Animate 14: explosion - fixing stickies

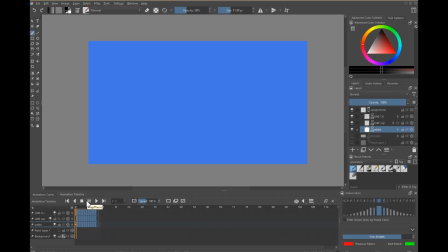[0:00]
In the previous movie, which I'll link to in the notes below, I showed you how to import an image sequence into Krita and then trace over that and do a cleanup version of the original animation using material I made for one of my courses that I created for LinkedIn Learning or lynda.com.
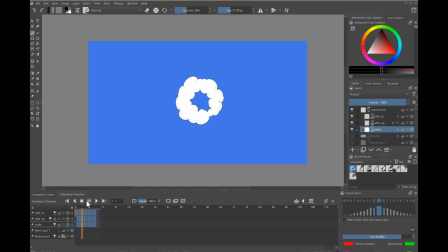[0:14]
Again, more notes to those if you want them in the notes below. So what I wanted to do was take a closer look at this and see if there's any mistakes before I kind of package this up, or little fixes that we can do, things that could be in need of a correction or improvement,
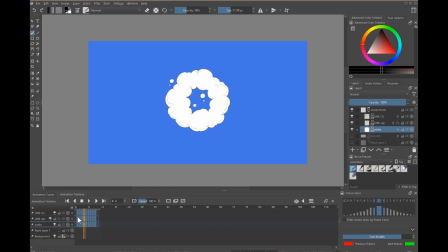[0:28]
because it's good to be able to run diagnostics. One thing about me and my background is that I'm not an effects animator natively.
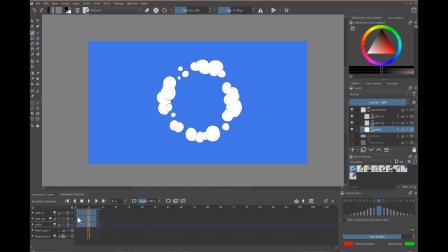[0:35]
It kind of doesn't come to me naturally. Some people just fall into it and they're really good at it. I've begrudgingly developing the ability to do this kind of stuff, and I really do enjoy it when it comes together.
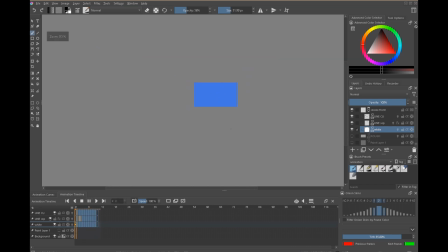[0:44]
And this is a nice little smoke cloud, and especially if you go far out, I think it plays really nice. There are things wrong with it, and I'll show you what they are, but we're kind of getting away with them. So what I want you to get out of this is sometimes you can make mistakes and they kind of feel okay. And this is the weird thing about effects animation that drove me nuts when I worked for Bluth back in the 80s, early 90s.
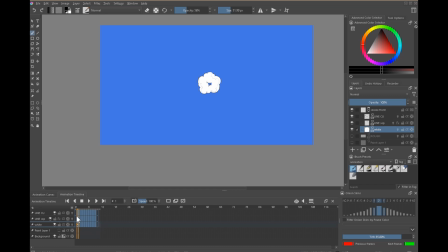[1:02]
We were told it's not like character animation. It doesn't have to be exactly between the other two drawings. The line can fluctuate a little bit. You can get away with a lot, and sometimes it looks better. And that wrecked my head because I like things to be a little more predictable than that. So I'm going to show you some things here that I wonder, is this still okay or have I gone too far?
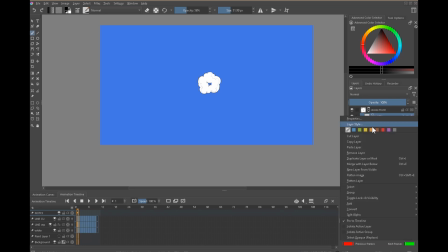[1:20]
So I'll call this layer Newts and right click on here, just make it orange so it kind of stands out on the timeline here. I'm just going to make a bunch of empty keyframes so we can make sure that I'm not seeing them appear.
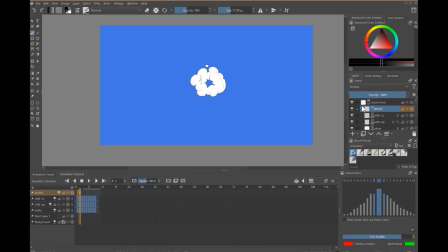[1:32]
I wonder, is there a glitch again? Krita is prone to the occasional glitch. There we go. So now if I select to here, it's made a bunch of empty frames, which is good.
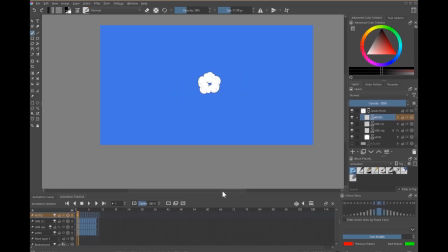[1:42]
So I'm going to put the finished file in a link on my Patreon because I want people to be able to download the finished work and use it if they like in their own projects, learn from it, and that'll come with a public domain license that will allow you to use it as you see fit.
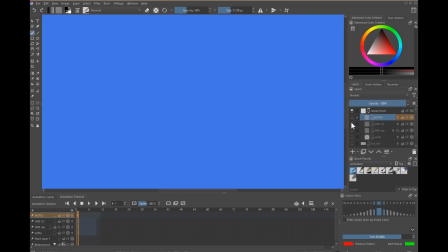[1:57]
So anyway, I'll just go through the layers again in case this is your first time here. So we have the cleanup line layer, which I've done with this nice brush tool here. And again, custom brush that I've made, notes for that below. Color set area for the shadow layer, and then a white layer.
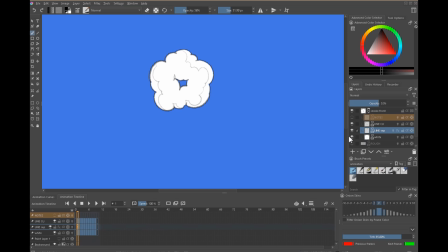[2:12]
Now in this one, I'm just working with the white. I'm not doing anything extra because we're going to be making some fixes here. So on the notes layer, what I want to do is pick like a really bright color and get my brush tool and use like a hard brush. And as we go through frame by frame, I'm just going to look at it for things that jump out.
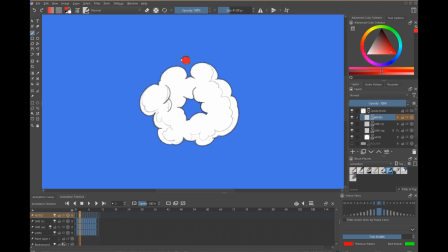[2:29]
And one thing that jumps out is this ball here, and I'm going to change the blend mode of this to multiply. So you just go to that part there and multiply, and that way we can see the line as I'm drawing over it.
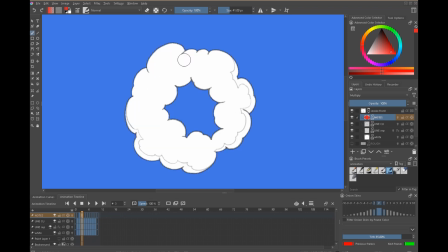[2:42]
It looks better. So that jumps out. Where did that thing go? Pop and then back on again. So I would probably like to, just give the sense that maybe it's breaking up here.
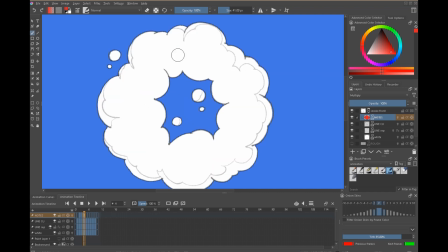[2:52]
And I'm going to put these rough corrections on here so you can see my thinking process. And the other thing too, we have this big white ball. I'll pick a different color for this one. Where did this guy come from? There's nothing there. Where's that come from?
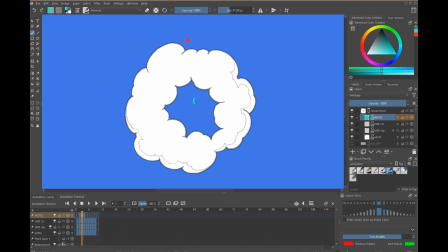[3:03]
So maybe we want to have, either we get rid of it or we have something here that's like bigger than that, and these two, possibly this. So it's sort of disintegrating like that. And this one here could be perceived as coming out of this area.
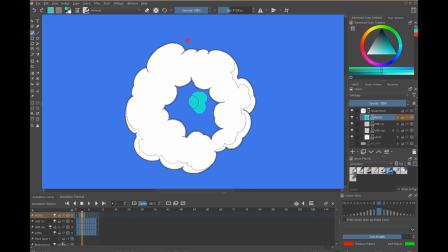[3:19]
So I think we might get away with that. Here we have, and again, we have this explosion that's moving out in every direction from a point of origin.
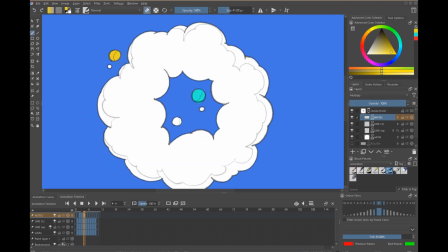[3:26]
So we have, and I'll pick a different color for these. So it seems to be going off almost at the wrong angle.
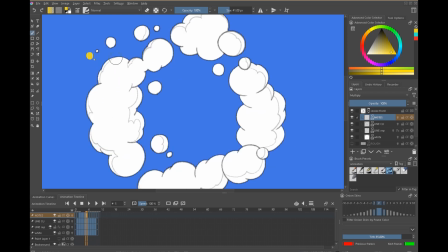[3:32]
So I think what will spare us that would be this. So they seem to be breaking off in different directions, or we could move this thing over, but I think that's okay.
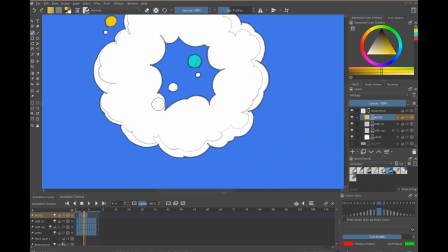[3:39]
We'll get away with that. And here we have this big ball, which could be a part of this block here. I'll pick a different color here too, so I can talk about them more easily as well. Okay, so this pink ball, the brain will accept that. But we might make this one here a bit bigger and maybe pull the whole thing to there.
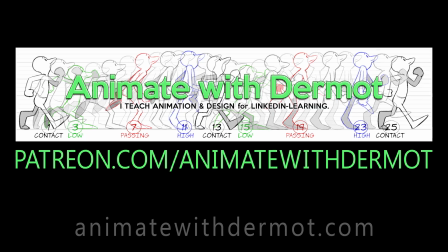[3:58]
And I think that'll be a more subtle transition. I don't have a sponsor, so if you want to support my work and help it to continue, you can subscribe to my Patreon.
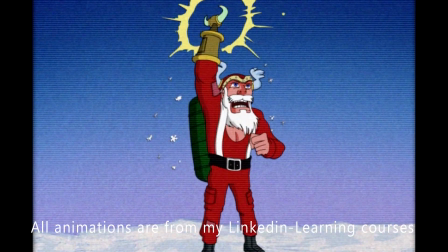[4:07]
I'm making new animation projects week by week and providing animation assets that can be downloaded and used.
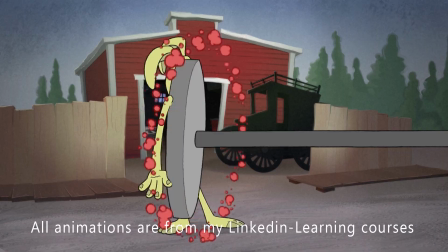[4:12]
I also have a very large collection of tutorials in the LinkedIn Learning library covering animation and design,
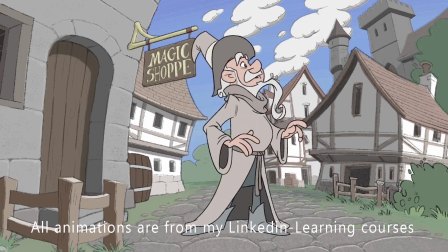[4:19]
and I'm putting all the links to these in the notes below. And the other thing that we can do as well is just break things up a little bit.
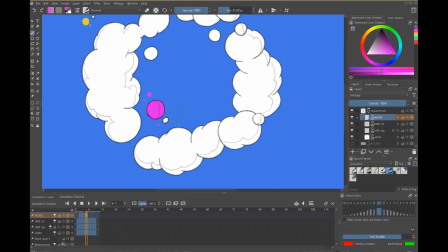[4:25]
We can add some smaller poofs like that.
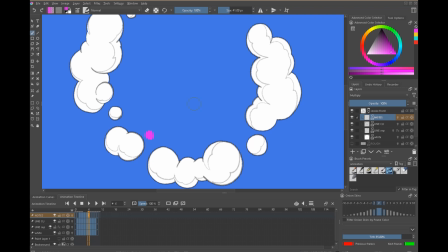[4:27]
And here as well, I think you should have like a healthy variety of big, medium, and small, and just arrange them slightly irregularly. And I think that also helps to cheat things, because then it's more chaos for our poor adult brains to try to make sense of.
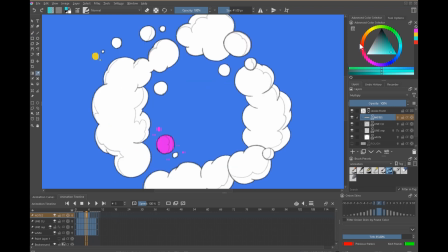[4:43]
So here we have, I'm going to copy this color here, and my brain is reading this sphere here is coming from there.
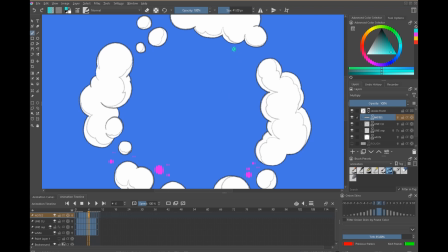[4:50]
And then poof, nothing. So maybe let's just help that to read as a disintegration.
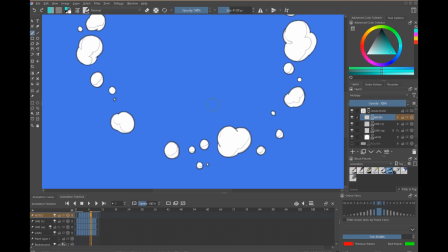[4:55]
And what I'm going to do then is go back and draw all these as we go through this whole. The other thing that's happening here is much more serious.
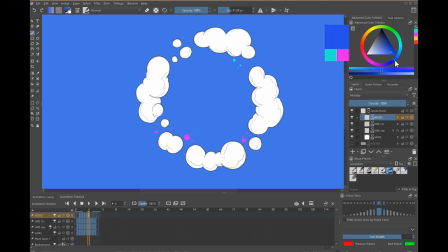[5:02]
This seems to be hitting this area here, and let's pick a new color for you. So we have this area here, and then it seems to stick. What's it hitting? It's being pushed out. We follow that area.
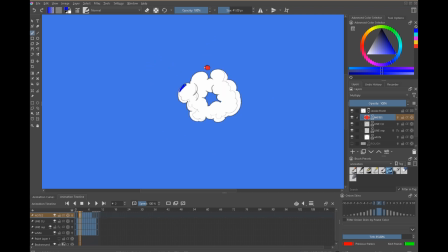[5:15]
So this blue point here is expanding and churning.
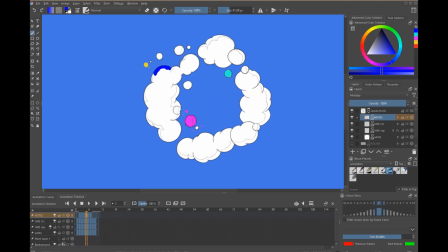[5:19]
So there's definitely chaos there, but that doesn't mean it should just hit that wall like that.
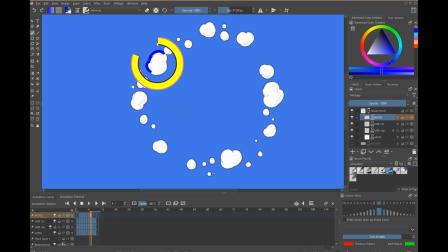[5:24]
So I think the solution is just to move this entire area out, up just a bit.
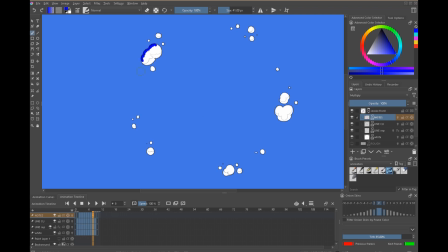[5:29]
Doesn't have to be too much. And actually, if we see the outer point there, we could actually redraw that entirely.
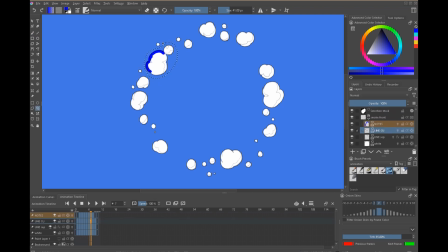[5:36]
So let's do that. So on the cleanup layer, I'm going to eyeball this, select that too.
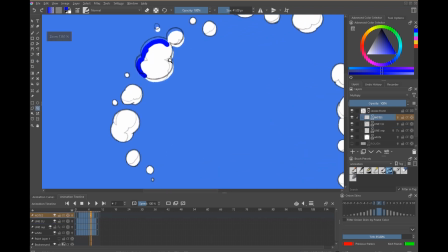[5:42]
So that already might be a bit better, but it can be kind of hard to eyeball it. So let's use onion skin.
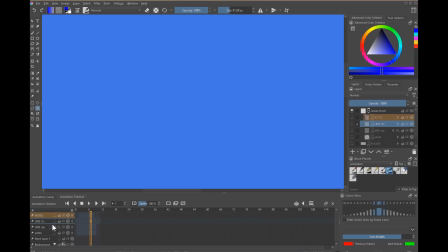[5:48]
And to really see onion skin, I'm just going to go to the line, cleanup line layer by itself, onion skin on, and make it visible. And we need to also get rid of that kind of blue background, so I'm going to hit FX so we can just look at the line layer by itself.
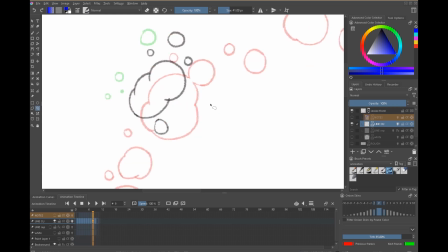[6:03]
I know this can be a little kind of dizzying, but let me switch it onion off again. So the trouble spot was about here. Let's put onion on. So I think already that's going to improve things a lot. So I think it should also be, go to brush,
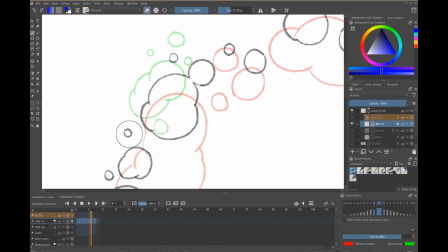[6:22]
I'm going to erase some of this here and just make this a little bigger too. I think it's coming on, it's reducing to a smaller size too much. Okay, onion off, there to here to there. And there's definitely the need of some forward motion here.
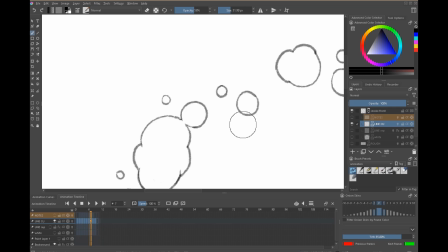[6:41]
We have this ball here, turns to here, and then it seems to sort of move sideways almost. So let's select that and move that out again. And I'm going to add a few more smaller areas that are breaking up.
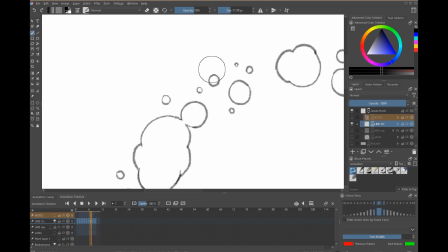[6:55]
And what these do again, they just make a little bit of visual chaos. So our brains can maybe read that a little better.
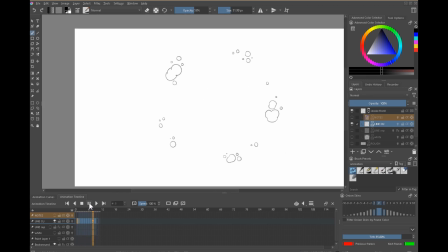[7:03]
Now let's play this by itself. And that's fine. So the other thing I want to do, switch off the background, put on the white layer,
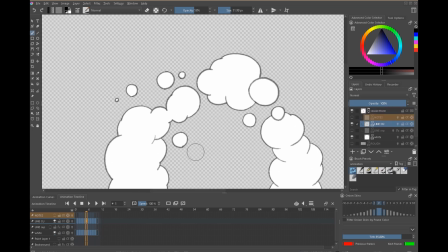[7:13]
and we need to fix the white layer there because that will be on that frame anyway. Need to be fixed.
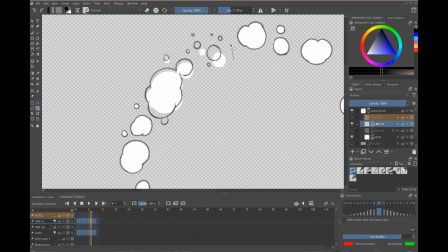[7:19]
So I think the fastest way is just get rid of the area that's damaged. Make sure we're on the white layer, and I'm just going to use the lasso tool, draw around these. I think that'll do for that one. Let me make that white. Fill tool. I've made a shortcut F on the keyboard, and that allows me to very quickly find the fill tool.
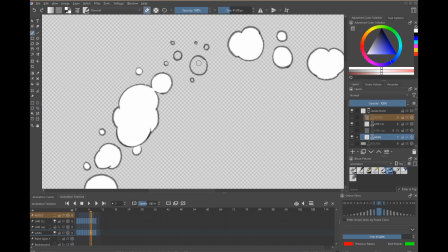[7:39]
Brush tool is B, and get the hard brush for this. It might be quicker to make sure eraser is off. Quicker to just use the brush tool for these, for such small shapes, because you can just dot in the color area.
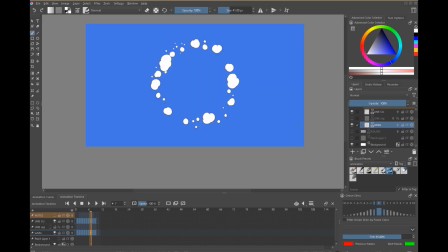[7:50]
And I'm going to put the background back on and put the sky color back on, because then we see the really strong contrast.
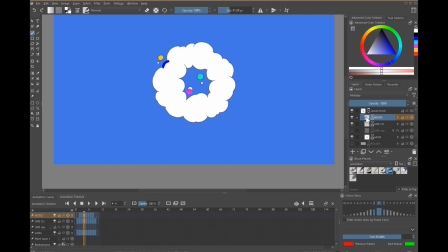[7:57]
So let's put the notes layer back on too and just make some of those smaller fixes. But I do want to go through a little more and see if I've missed anything else.
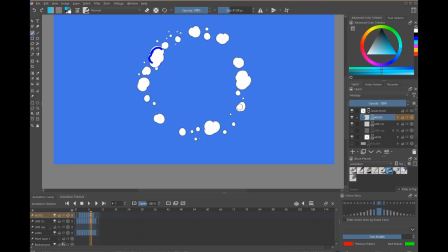[8:04]
So we're going from here. Now this area here is fairly big, it seems to pop off, so let's just make a couple there. You have a big area here, it seems to disappear.